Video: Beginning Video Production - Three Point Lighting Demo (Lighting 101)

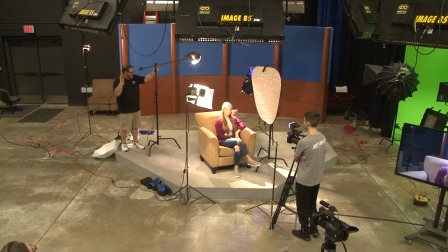2725s
Third thing, again, be super safe if you're using C-stands. Third thing that we need to talk about with safety, especially with C-stands or light stands in general, is these things will tip over easily.
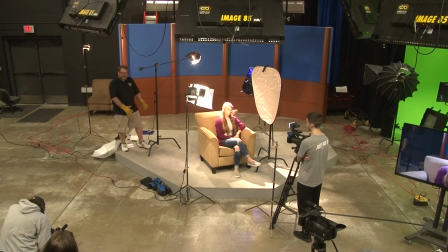2737s
Notice that we have a bunch of heavy stuff on a relatively small base, a really heavy light on a relatively small base.
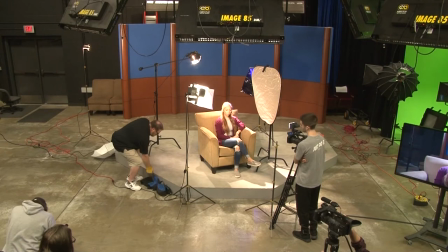2746s
You need to use sandbags, okay? It's a sandbag. It's a bag full of sand, okay? You need to put these on the legs of your stands so that these don't tip over, okay?
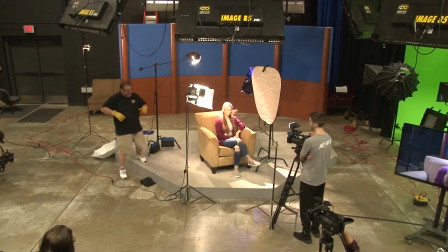2763s
You need to do this on all your lights.
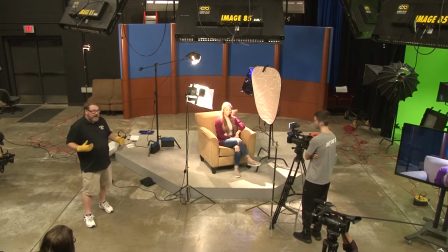2765s
Now, we haven't been paying much attention to safety today just because of time and because we're all kind of aware of what's going on,
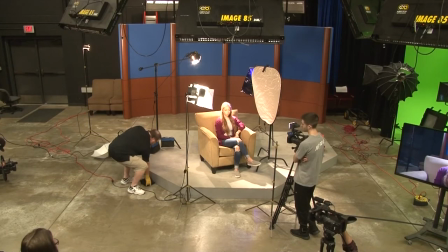2773s
but putting your sandbags,
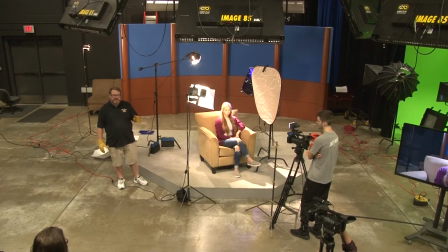2779s
even if it's just one, on your light can help stabilize it and help keep it from tipping over.
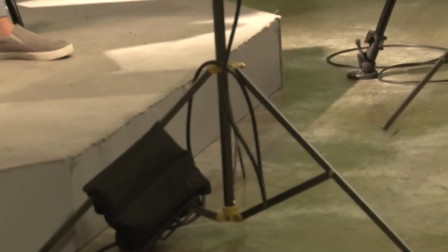2785s
I can't stress enough that safety should always be your number one priority whenever you're on set. You don't want people tripping. You don't want things falling on people. You don't want people getting burned. You don't want people getting cut. You don't want people getting damaged in any way, shape, or form, because that comes back on your production company in the form of lawsuits.
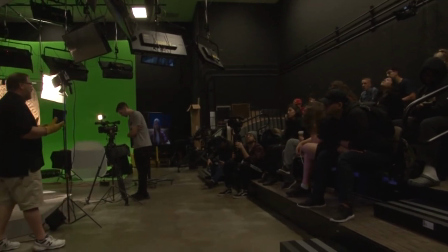2806s
And if you are found oftentimes in violation of creating a safety hazard, people aren't going to want to work with you. You can be banned from certain locations. So sandbags, very, very, very important. Okay, let's turn this light off one more time. And let's just walk this backwards.
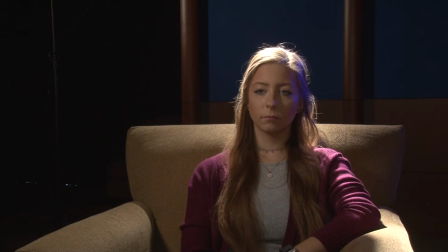2826s
So here is our background light. Literally, the point of the background light is to light the background. Here we have a rim light. The purpose of the rim light is to separate the subject from the background and to create a halo or a rim.
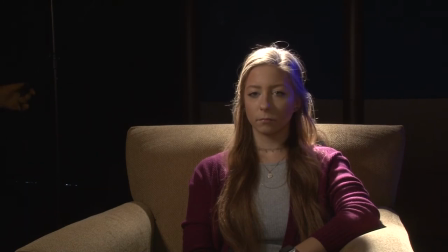2844s
Notice how it kind of, especially with you have a lighter hair, it causes that to kind of bloom and look really pretty.
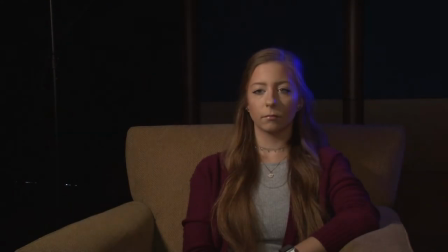2852s
But that is our rim light. We have a backlight that we can use with a gel, or in this case,
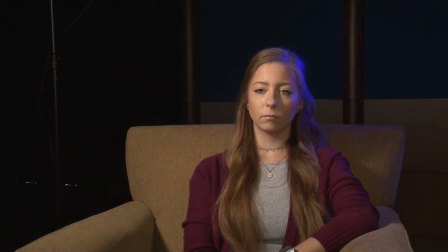2861s
I am using it with a gel, to create some color contrast between our subject. I've got an eye light that is just providing a little extra twinkle to the eye.
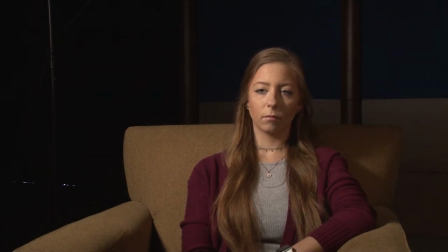2878s
The purpose of the fill light is to fill in the shadows. In this case, we're using a reflector or a bounce card.
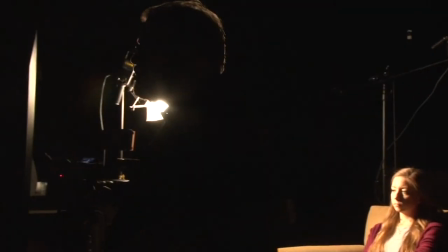2888s
You can go to your favorite hobby store and you can get a piece of white foam core board.
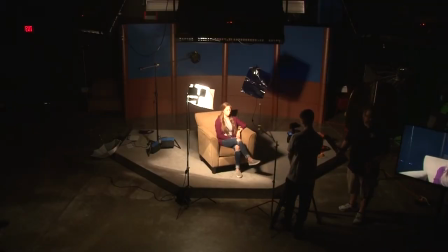2893s
Serves the same purpose and can be used the same way. Costs a lot less than this, okay?
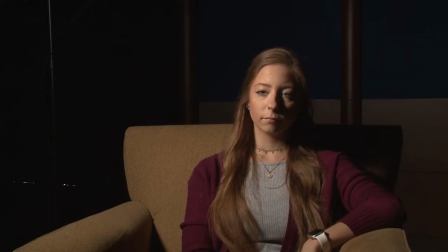2899s
And finally, the key light is our principal source of illumination, and it basically sets the stage for how we want our audience to feel. Sets the mood, time, location, etc.
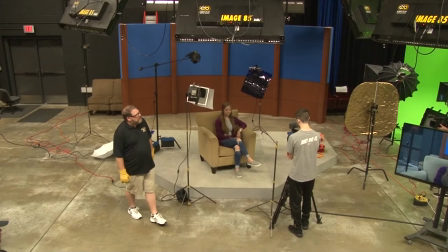2914s
Okay, go ahead and turn that on. That's a huge difference.
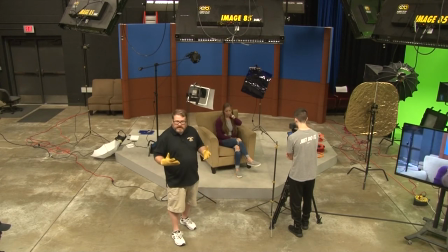2919s
This is what, when we talk about creating something that looks pleasing, that looks professional, that looks like you've gone above and beyond,
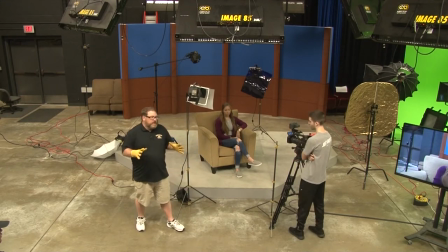2925s
something like what we have set up today really, I think, demonstrates that.
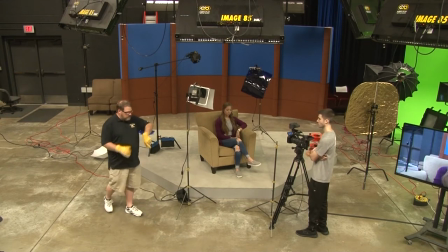2930s
And it's not hard. Okay, I know we spent 45 minutes here going through all this, setting this up. You can get this down to like 10 minutes, okay, or less. If you know what your scene is when you come in, you can simply step in, get your light set up, and go. Now, this setup is not going to work in every single situation, okay? In somebody's crowded office, you're not going to be able to do a three-light setup like this. So you're going to have to improvise. And when we get into the advanced video class, we'll talk about how do you improvise, how do you go from this three-point setup to something simpler, to something that still looks as good, but you use your environment to help light your scene, okay? Am I forgetting anything?
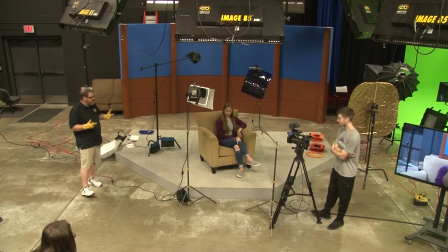2974s
I think I've covered everything. You guys think of anything that I'm missing? Probably not. Okay.
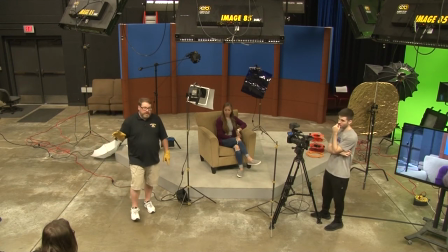2986s
Do any of you have any questions about this light setup? Hopefully you were taking notes, because you know I don't do a demonstration without then saying, hey, wait a minute, this is something you guys should practice. So not this week, but next week you'll have an assignment that will involve lighting, okay? So which Any questions? Yes?
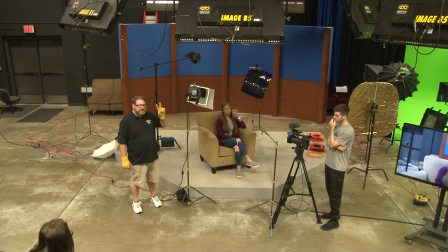3008s
Key light is your main source, your fill light, and then your backlight, your side light, your rim light, one of those others. Okay? But key and fill are your most important. Then separating the subject from the background is going to be your next priority. Okay?
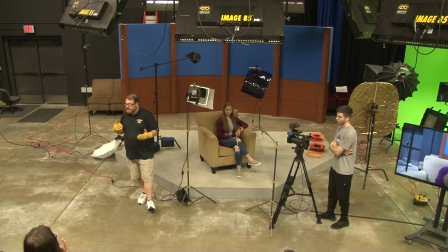3028s
Any other questions? So we really shouldn't have to worry about the eye light.
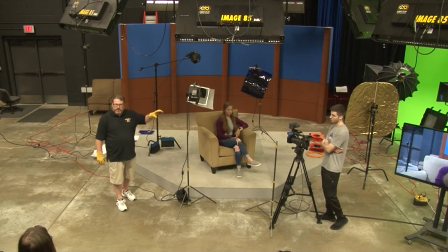3034s
Well, no, I wouldn't worry about the eye light too much. I was just showing that as a way that you can add a little bit more twinkle into the eye. You know, if you wanted to, you could try to lower this down a little bit more and get some more light shining in the eye.
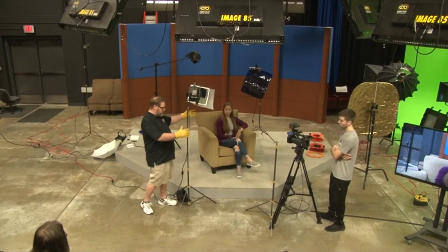3046s
And that's ideally, let me just turn this back on again. The light on.
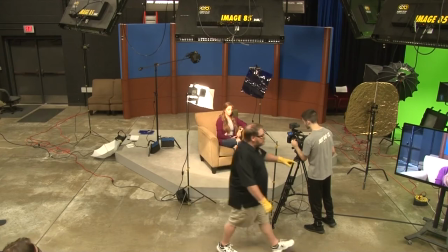3050s
You can see in this shot, you can see we are getting a little bit of twinkle in the eye.
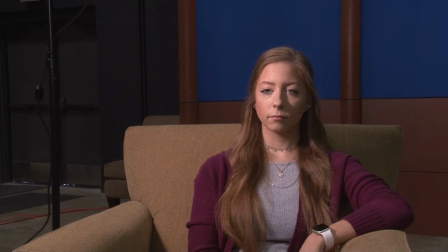3057s
You see that it's there. But by turning this on, we're just adding just that little bit more punch.
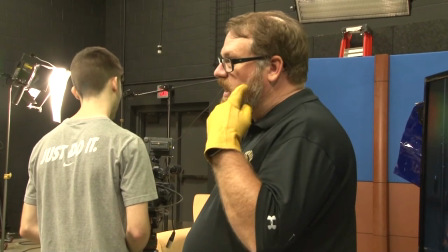3066s
And interestingly, it's the reflection of the light in the eye, the specular highlight of the eyeball.
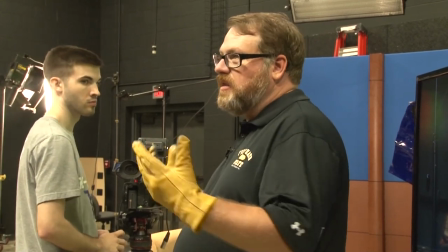3073s
That's what causes this scene to really come to life. If we had no light, go ahead and turn that light off.
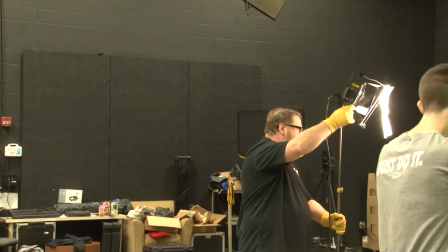3079s
If we had no light shining on her eyes, let's see if I can get it to a point where we don't.
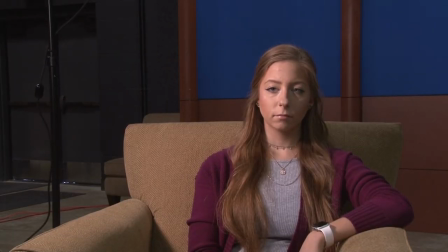3087s
Getting there. Let me just move this way just a little bit more. If we didn't have any light shining in her eyes, and I think we still have just a little bit, no offense, but she kind of looks a little dead.
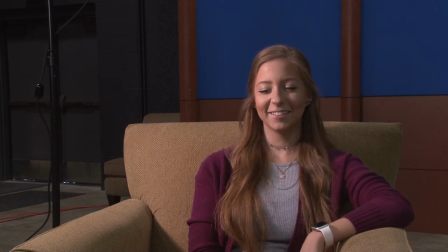3100s
She doesn't look like she has a lot of life to her. So we want to add that light into the scene to make the subject come alive.
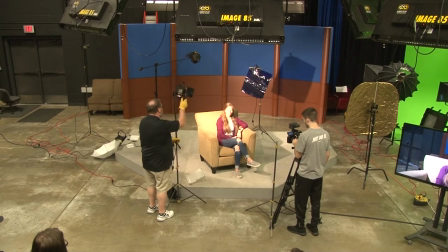3109s
And this is true, whoops, safety first, right? This is true whether you're working in animation.
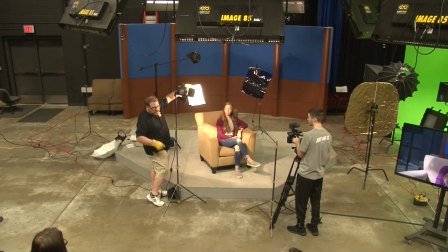3117s
This is true, whoops, did I lose audio there, Gary? Nope. Okay.
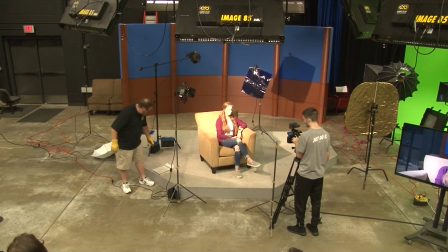3126s
This is true if you're working in animation. This is true if you're working in corporate video. This is true if you're working in film.
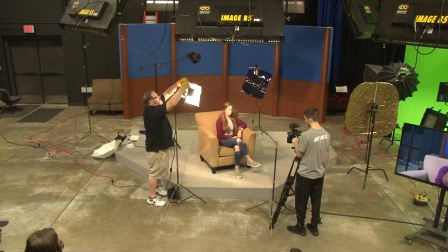3132s
That eye light really causes your subject to come alive. And so adding that back in does just that. Other questions? Yes? Come on down.
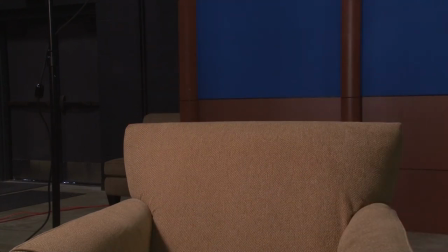3155s
That's all right.
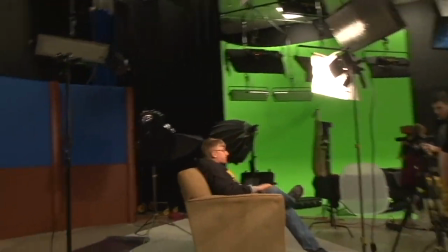3159s
All right, so glasses. What do we know about the glasses? Do we have a lot of glare and reflection?
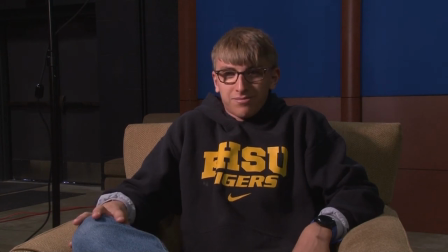3165s
Look right here. We have a lot of, got a little bit of shadow.
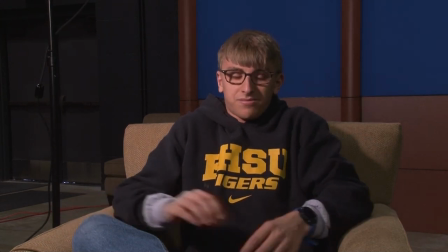3170s
So these are times where we might need to break away from that 45 degree rule and maybe bring this in a little bit closer,
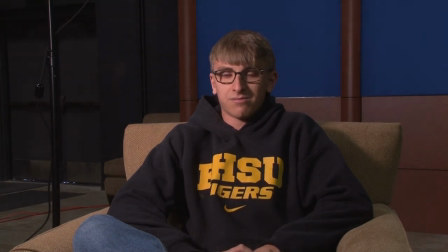3181s
something like that. Today, most of your glasses are have the anti-reflective coating on there.
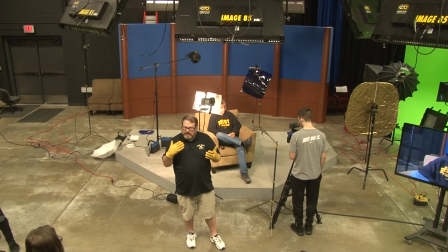3187s
Used to be when I was a kid, many years ago, back in the dinosaurs roamed the world,
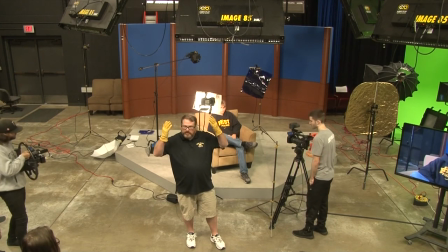3193s
glasses were horrible on camera because they just reflect all the light and be 100% opaque.
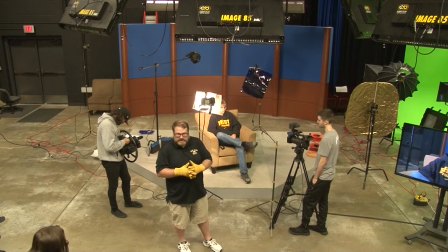3201s
So it was horrible to try to light glasses. But today, glasses aren't that big of a deal.
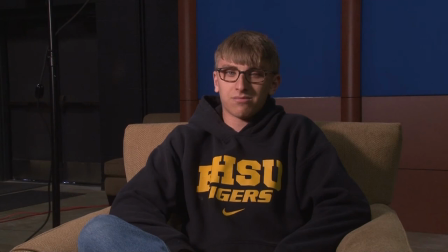3206s
Notice that even though we've broken from the 45-45 rule, we still have the triangle of light right under the eye. We can still see the eyes. If we were to add everything back in, a lot of those hard shadows from the glasses would go back, would go away. Okay, good question. Thank you.